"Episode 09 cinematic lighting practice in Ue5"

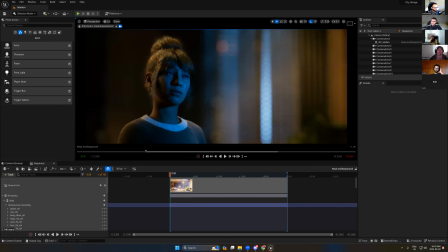[37:05]
Okay. And I will select the direction light. Just see if we start to move the direction light, you see the difference between this mode and this mode.
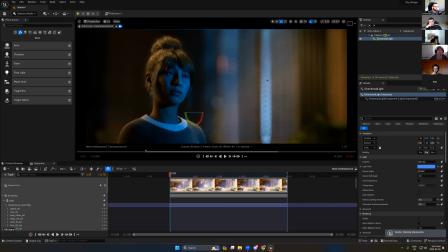[37:24]
The background has too much yellow, and to break this, I just move the light direction to get something more bright. This is a blue light, but in the end, it's break the orange. Okay, this is not the final image because I think I turn off some lights, but
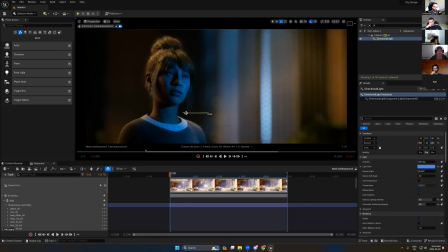[37:44]
when we even use the close shot camera or out of focus, you can adjust the light direction to get more nice lighting. Okay, so even if you put the light and your light it's ready to use,
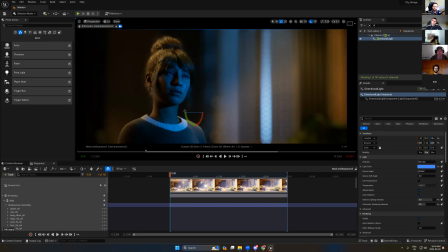[38:02]
when you take the shot, you can start to move your lights to get some nice cinematic shot. So the difference between this mode and this mode, there is a big difference. So I add this to have these rings in out of focus,
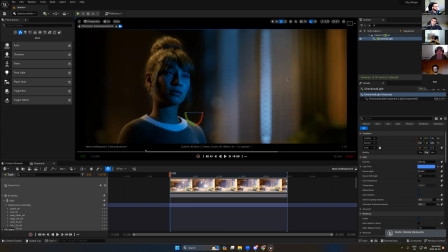[38:20]
so that's bring more cinematic and bring more realism to the scene. Okay, so in the camera, what I did here, do you remember when we talked about the camera? I create 3 different camera.
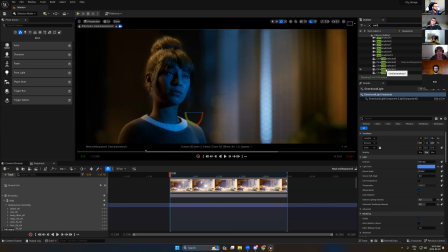[38:38]
Okay, one for shot long, for long shot, and one for medium, and one for close shot. How I do this? I create a camera and I put in the position here.
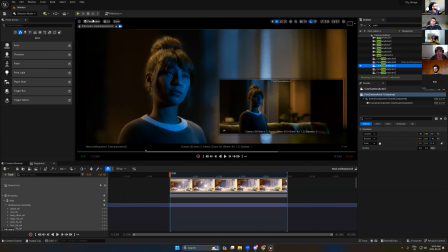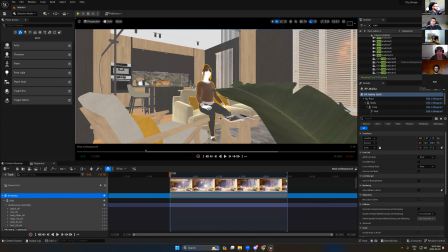[38:59]
What's wrong with Unreal Engine? Okay, so if you look at the camera, my camera here,
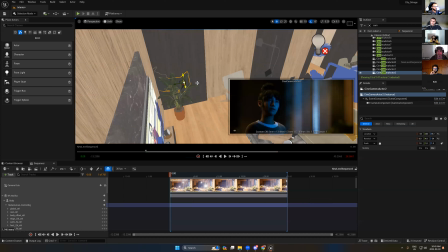[39:11]
I have this camera. Okay, this is my main camera.
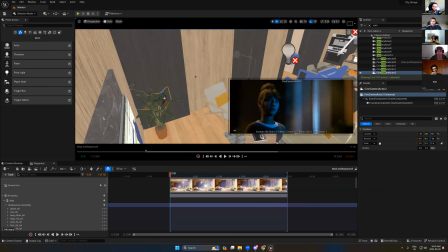[39:13]
Okay, I keep the camera in the same place, but I can start to adjust the camera the lens focal here. So to start to add, you see here the 60. It should, in the default, it's 11.
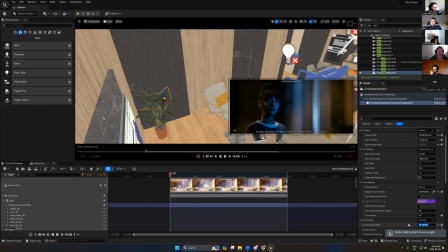[39:33]
So we have a very wide shot, but I will say, okay, I need to take the lens 55. 55, it should be medium shot. Most of the camera has it comes with the lens 55.
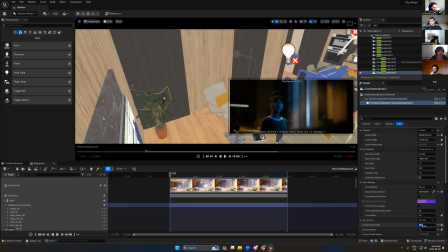[39:46]
So 55 medium shot. But if you add 80, you will have close shot. If you have 110, you have a very close shot. So put your camera in the correct position and just start to adjust
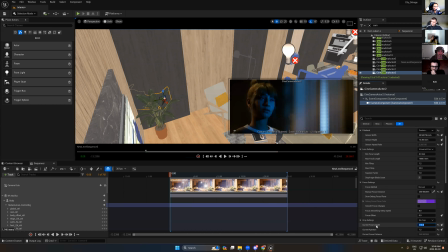[40:05]
the current focal to get the camera shot like in medium shot or long shot or close shot. After that, you can tweak the manual focus to get some nice out of focus in the background. Okay. So this is the idea also.
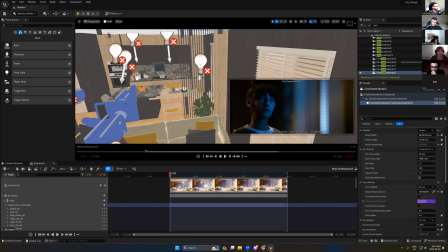[40:26]
As I mentioned in the beginning, if you have exterior, if you have something showed the exterior,
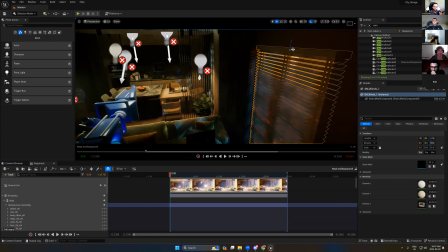[40:33]
never leave the exterior without add any background. So the background, it's very simple.
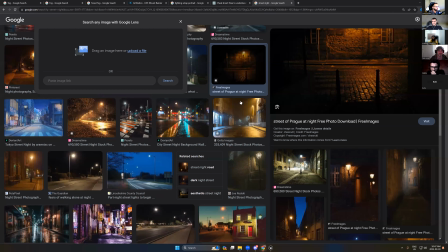[40:39]
Create plane and search for any images that you prefer to add it, and just add it as a emissive light.
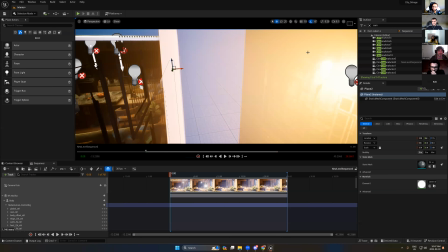[40:48]
That's all you need in the background. Okay. And listen, the fog, it's gonna be the last step. Never add the fog before you make sure your image looks beautiful,
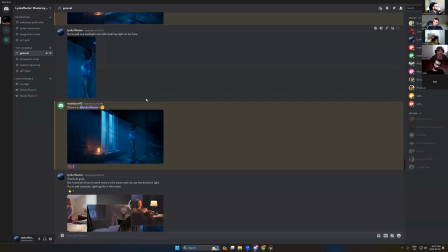[41:02]
because most of you in the test here, you focus more on the fog.
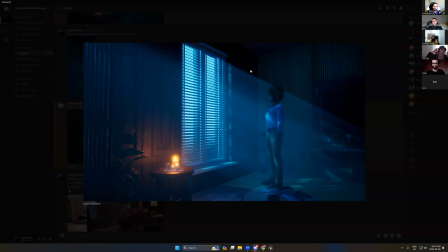[41:07]
The fog takes about 70% of the image. Okay, but the fog is nothing.